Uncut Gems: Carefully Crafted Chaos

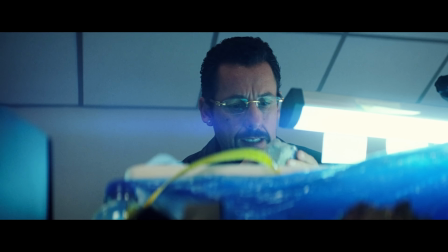[4:01]
As Howard unpacks the gem and begins to look at it, the score comes in and the sound design becomes more subjective and ethereal,
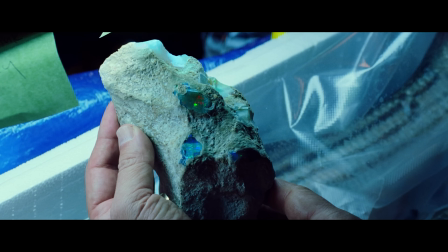[4:08]
representing the feelings evoked in Howard by the gem. And for just a brief second, the bubbling of the fish tank in the background comes into the mix.
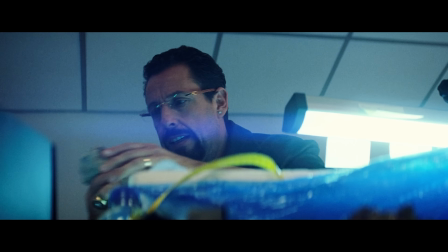[4:17] Howard, hello? I'm standing here, man. There's a lot of people I could be doing business with other than you, Howard.
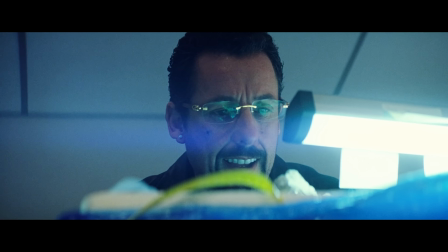[4:26]
It adds this weird underwater texture for a moment,
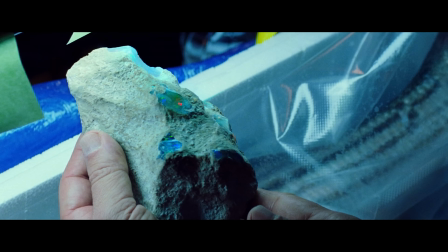[4:30]
and helps transition us into this bizarre soundscape almost created by the gem. It's a little genius touch of sound design that you'd almost certainly never notice unless you were listening specifically for the foley. When I've criticized films with bad editing in the past, something that has repeatedly come up is a pace that is too fast.
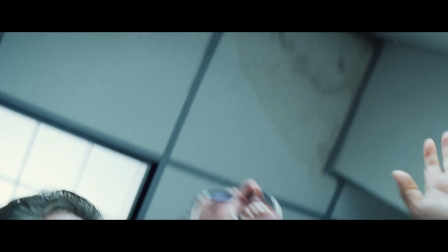[4:51]
But while fast cutting can cause a lot of issues, it isn't inherently a problem on its own.
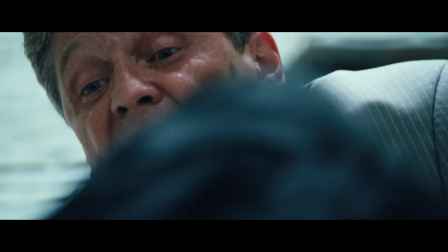[4:56]
Uncut Gems has a lot of great examples of how to do fast editing well.
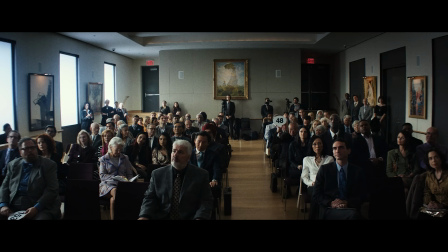[5:02]
Let's break down the auction scene.
20,000 up? 30,000? Do I have 40,000 up?
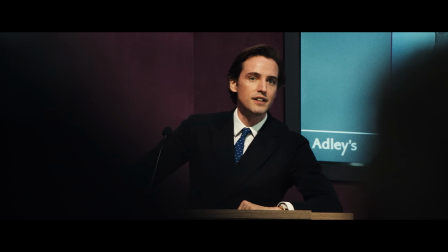[5:06] 40,000! Gentleman's bid. Pleasure to see you, sir.
This scene is just over 3 minutes long. In the 187 seconds of this scene, there are 90 cuts.
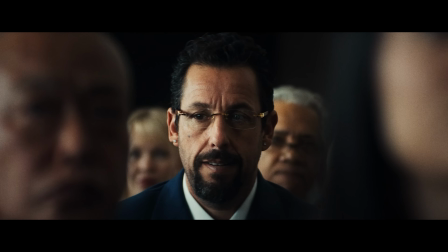[5:15]
That's an average of about 2 seconds per shot.
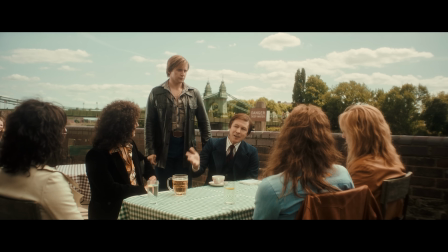[5:17]
So what makes the fast editing in a scene like this a disaster, while in this one it works great and even benefits the scene.
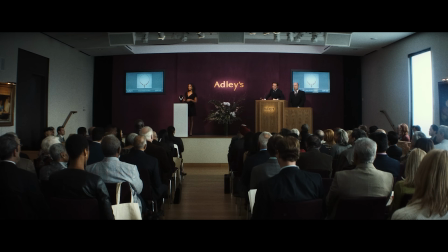[5:25]
The first reason we'll look at is rhythm. While there's no music, the auctioneer's voice and delivery has a distinct cadence.
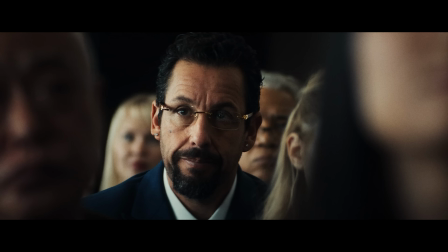[5:33]
Watch this small section and pay attention to how the timing of the cuts and the natural rhythm of the auctioneer's delivery work together.
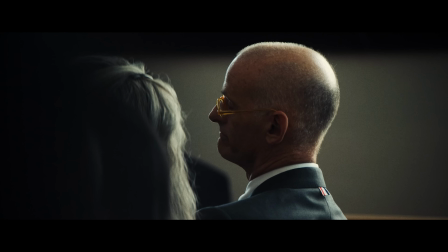[5:40] 50,000 now in a new place. Thank you, sir. Pleasure to have you back too, sir. 50,000 now against you, sir.
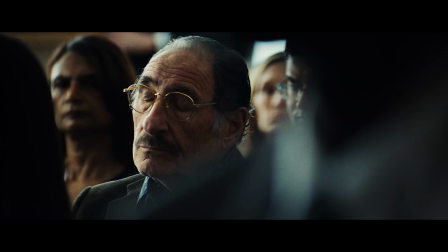[5:45] Should we say 60? 60,000 now against you,
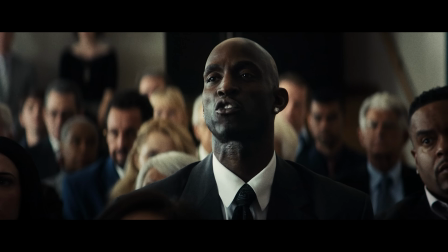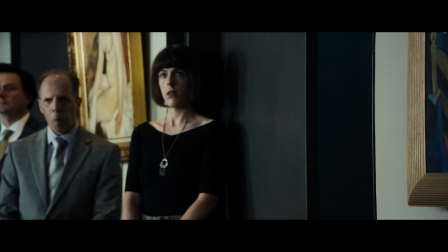[5:53]
For this section, there's an established pace to the cuts.
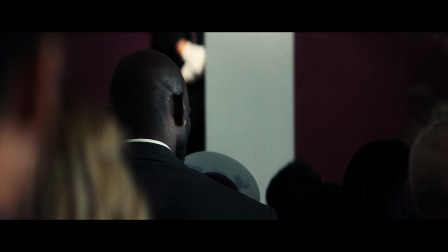[6:01]
As soon as Kevin Garnett cuts in with his unexpectedly high bid, it disrupts the established rhythm of the edit for a few beats,
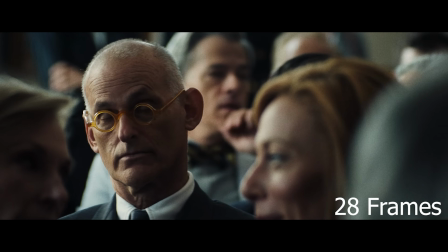[6:09]
then a new character, the sort of villain of the film enters the scene,
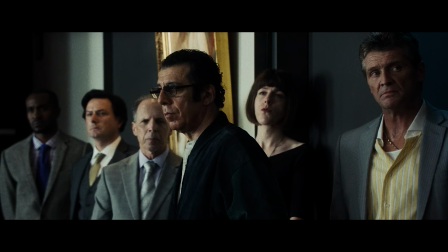[6:17]
and a longer shot places special attention on their entrance.
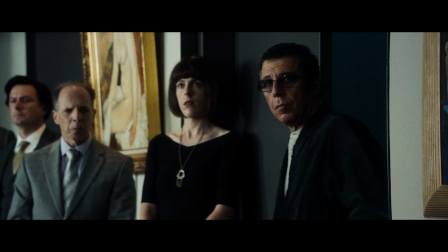Did you also notice how the timing of the lines Big Bold Giant Leap and Big Bold Giant Leaper are matched with the entrance of the two characters? Rhythm isn't the only thing that makes these quick cuts work, though. Each cut also has a clear motivation or intention. One of the easiest ways to motivate a shot is with an eyeline. As humans, we have an extremely developed sense of where people are looking, and naturally we pay close attention to where the characters are looking on screen.
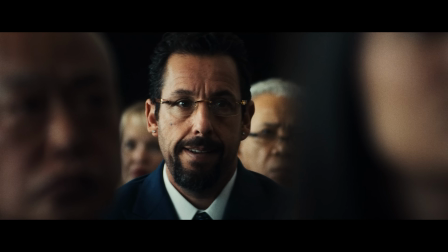[6:55]
Editors can use eyelines and the movement of eyes to help direct our attention around the scene and to help things feel cohesive.
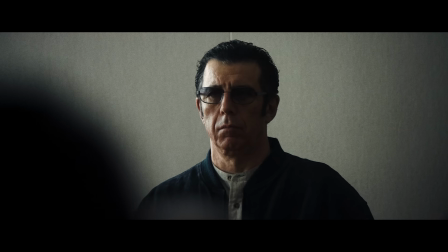[7:02]
Let's look at this sequence of shots that use an unbroken series of eyelines. First we start with Howard's father-in-law.
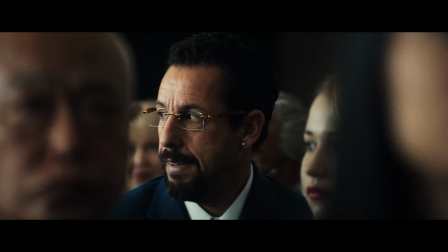[7:09]
Then he glances at Howard, and we cut to Howard, who is glancing back. Then he glances towards the auctioneer, and that's where we cut.
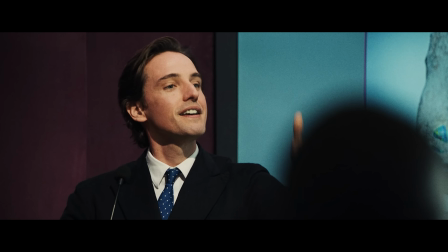[7:15]
The auctioneer is looking at the father-in-law, so we cut there. Then we cut to Arno.
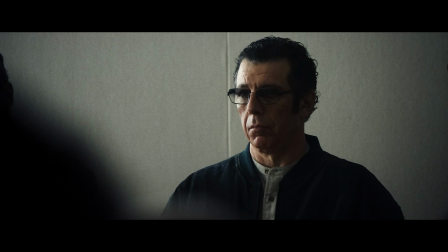[7:20]
The father-in-law's eyeline wasn't directed at Arno, but Arno is looking at the father-in-law, so there's still a meaningful connection between the two shots.
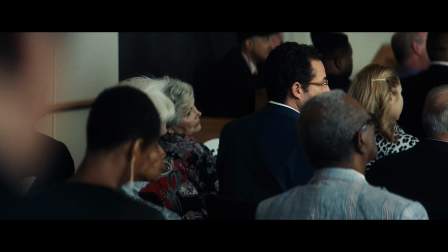[7:28]
It's subtle, but Arno's eyeline then shifts from the father-in-law to Howard, and then we see this over-the-shoulder POV of Arno looking at Howard.
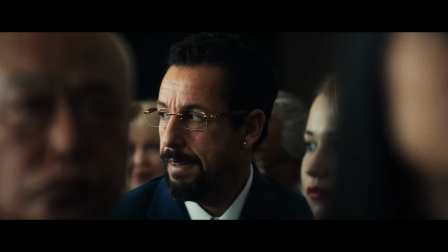[7:36]
Not every shot is or needs to be connected via an eyeline like this,
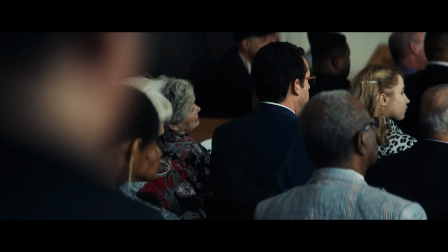[7:40]
but using eyelines in this way links one shot to the next, which keeps us from being confused about why a cut was made.
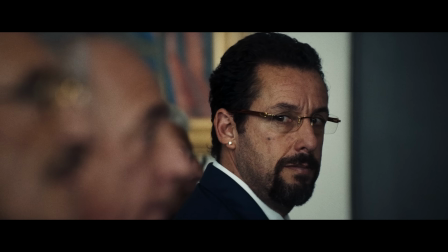[7:49]
It's immediately obvious. We're now seeing what a character was looking at.
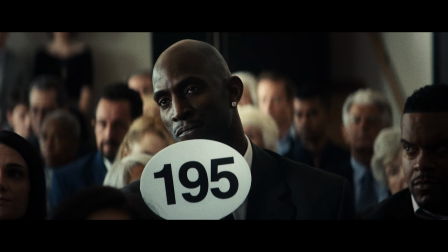[7:53]
Having a super obvious motivation is what helps keep us from becoming confused or disoriented,
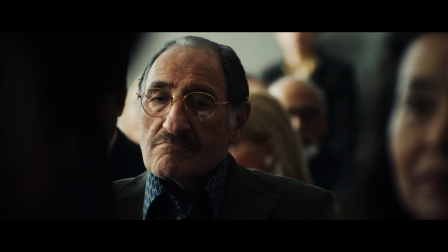[7:59]
even as the camera quickly shifts around the room and between many characters. The eyelines in this scene are also incredibly important because they carry much of the scene's conflict and drama.
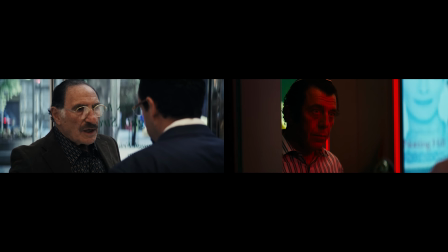[8:10]
Going into this scene, a complicated set of stakes and contexts have been established.
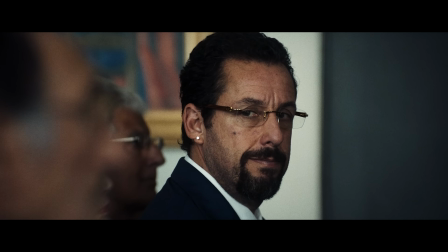[8:15]
The Safdies can play off the underlying drama to create conflict simply by having the characters exchanging looks,
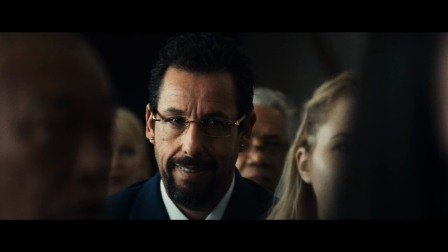[8:22]
Howard's look of relief when another bidder enters the fray, his father-in-law's look of doubt,
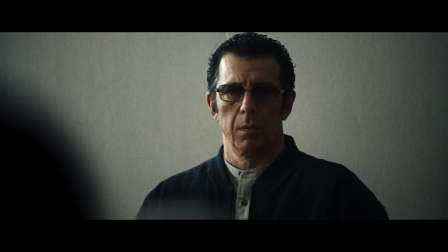[8:27]
KG's look of desire for the diamond, Arno's confusion about what's happening and then his disbelief as he puts the pieces together all of this emotional
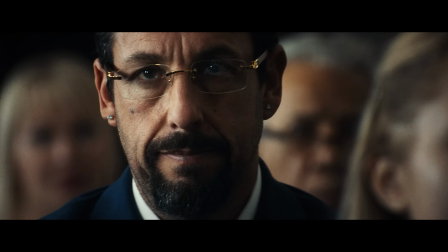[8:35]
conflict and action is created by the kuleshov effect we see a
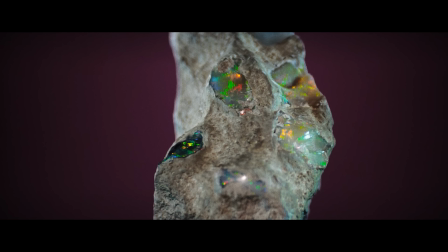[8:40]
character looking at something and then it cuts to what they're looking at and we infer a
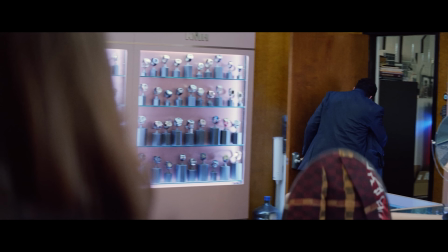[8:44]
dramatic relationship between the two there are many great examples of good editing throughout the film but the speed of cutting in this scene in particular
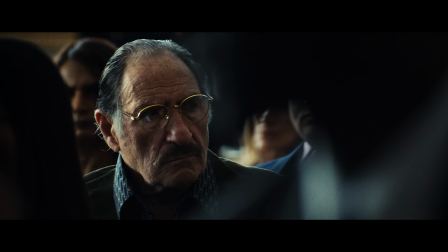[8:53]
is important because the fast pace helps maintain the tension and anxiety of the rest of the film during a scene where the characters are just sitting and listening
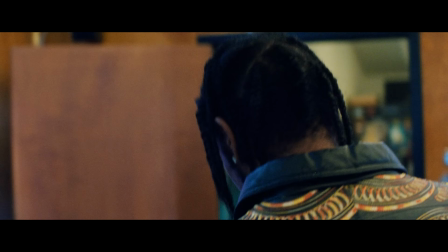[9:02]
to what's happening. The types of camera movement and the focal lengths chosen by the Safdie brothers alongside cinematographer
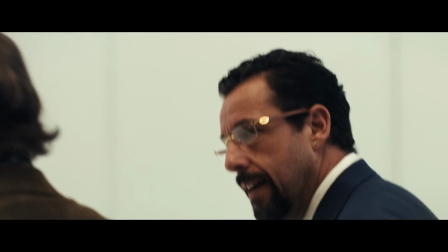[9:11]
Darius Kanji played a big role in helping give many of the scenes chaotic momentum.
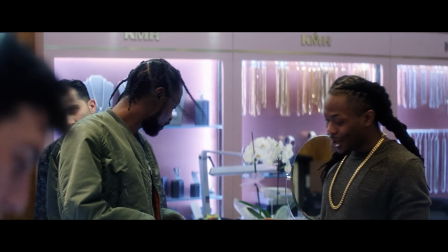[9:17]
In the scenes in the jewelry shop, some of the most chaotic and stressful in the film,
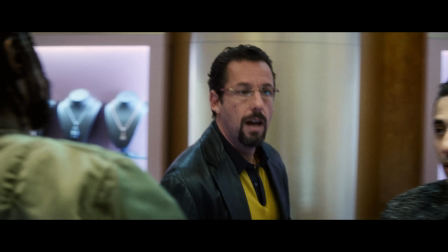[9:22]
the brothers primarily used a steadicam to give themselves freedom to move the camera around as much as they wanted,
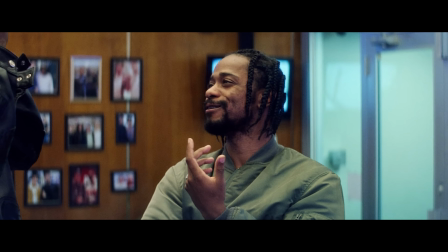[9:28]
adding to the energy of the scene. But they did something that really pushed this approach in a unique direction.
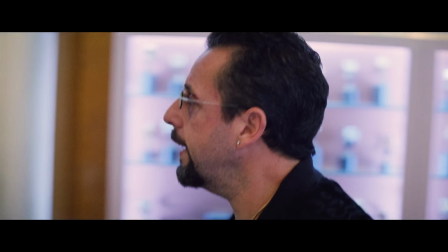[9:33]
By using more telephoto lenses on a steadicam than what's normal,
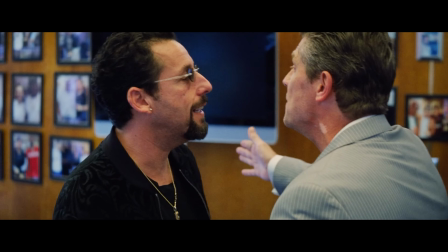[9:37]
they were able to create an effect where the movement through the space feels exaggerated.
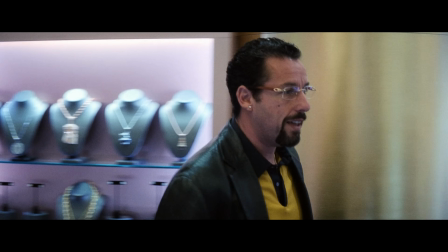[9:43]
When Howard walks across the room and the camera follows him or pans with him, the background moves past faster than it would seem to with a wider lens.
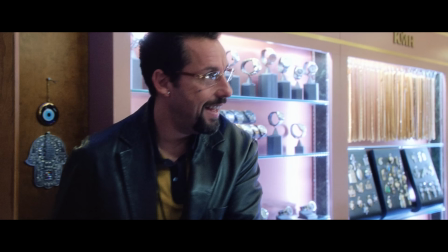[9:52]
Using this technique allows the camera to move freely on many axes at once.
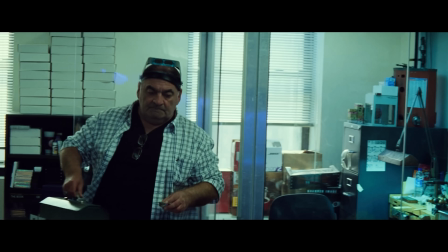[9:57]
It can swoop forward and backward or move horizontally in one direction, even as the lens is panning with a character walking in another direction.
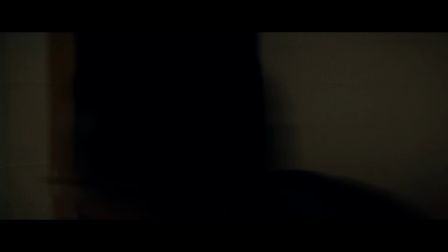[10:05]
For a shot like this one, there are many ways you could have set up a shot of Howard running down a hallway. You could stick the camera on a dolly and smoothly track backwards as he runs. You could have the camera on a steadicam with a wider lens and smoothly and quickly drift straight backwards. You could have handheld camera and frantically shakily follow him down the hall,
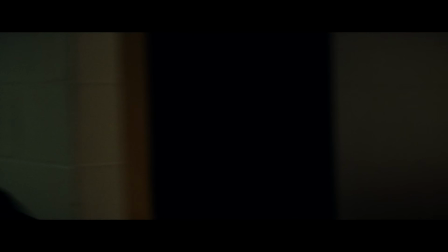[10:23]
but instead the safties employ what looks like this steadicam telephoto lens combination,
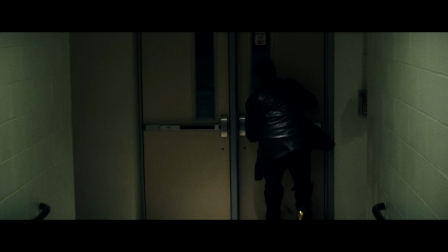[10:29]
which eliminates the shake and jitter of a handheld shot,
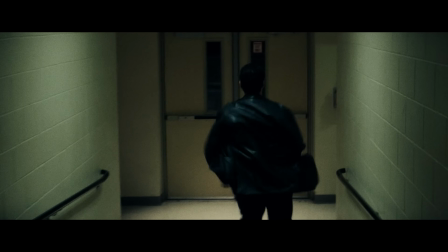[10:33]
but which still swings from side to side, almost careening down the hall the same way Howard himself does. less stable than a dolly move and more stable than a
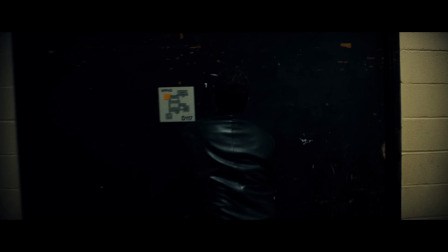[10:42]
handheld camera move this combination of chaotic movement while still being controlled
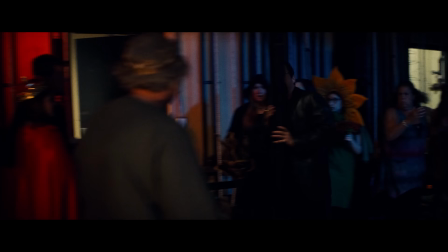[10:46]
I think a body's the ethos of the Safdie's approach I have every
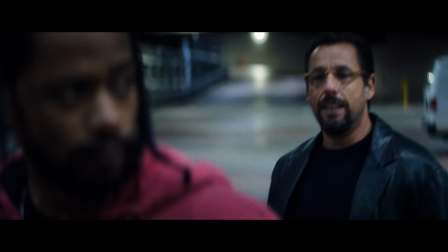[10:51]
intention of paying you back I'm broke right now use of more telephoto lenses means the camera is also further away from the characters
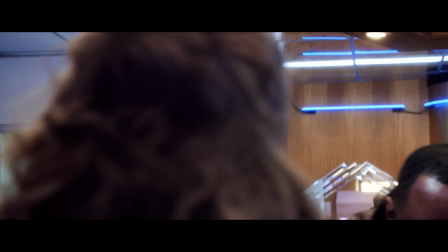[10:58]
than it would have been if the wider lens was used this means it's easier to have characters walk between the subject and the camera,
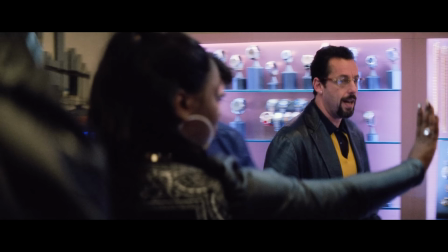[11:06]
creating layers of motion between us and what we're trying to focus on and pay attention to.
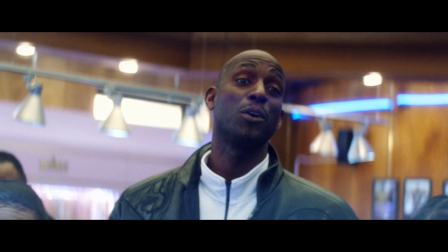[11:11]
This is an effect that the Safdies employ freely,
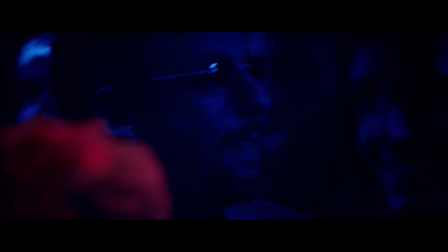[11:15]
much in the same way they use layers of non-essential background dialogue to partially obscure bits of primary dialogue.
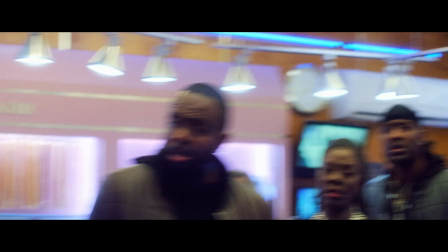[11:21]
In many scenes, the camera dives forward, backwards, sideways,
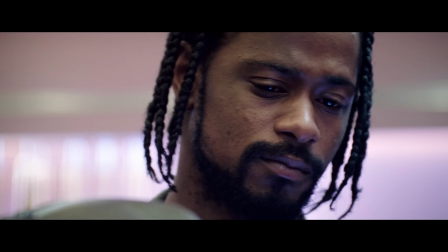[11:25]
and people obscure the frame, and there are few or no establishing shots to ground the geography of the space we're in.
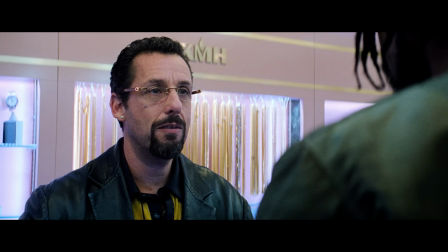[11:33]
But like I talked about in the editing section,
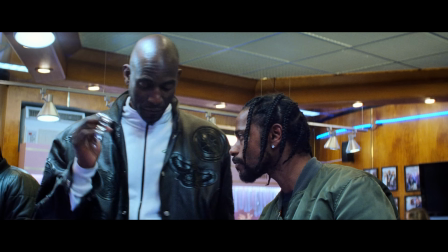[11:35]
things like eyeline, rhythm, and composition motivation are still very intentional and ground us in the midst of all this.
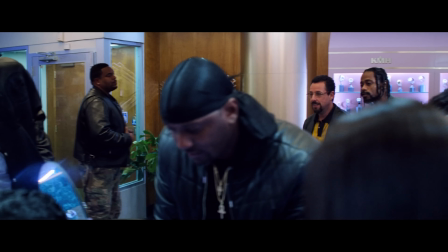[11:42]
It's easy when looking at a scene like this one for the collection of compositions to feel chaotic and random,
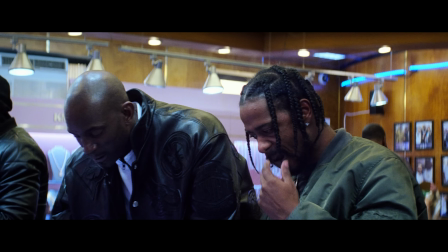[11:47]
but there are still clear patterns and divisions that are being used to signify meaning. I already mentioned the shift between handheld camera in the back room and steadicam in the front,
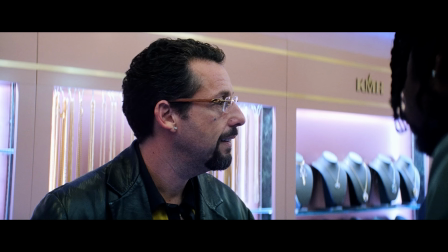[11:55]
but watch how the composition gets tighter and less chaotic in this moment as Howard and Damani get into an argument that neither of them want KG to hear.
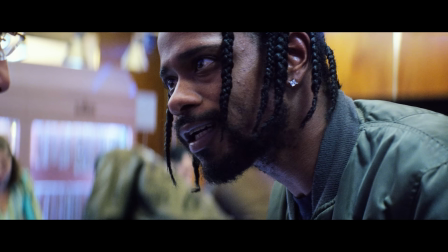[12:04]
There's high energy to this whole scene, but shifts in composition like this still help separate a long chaotic scene into recognizable pieces.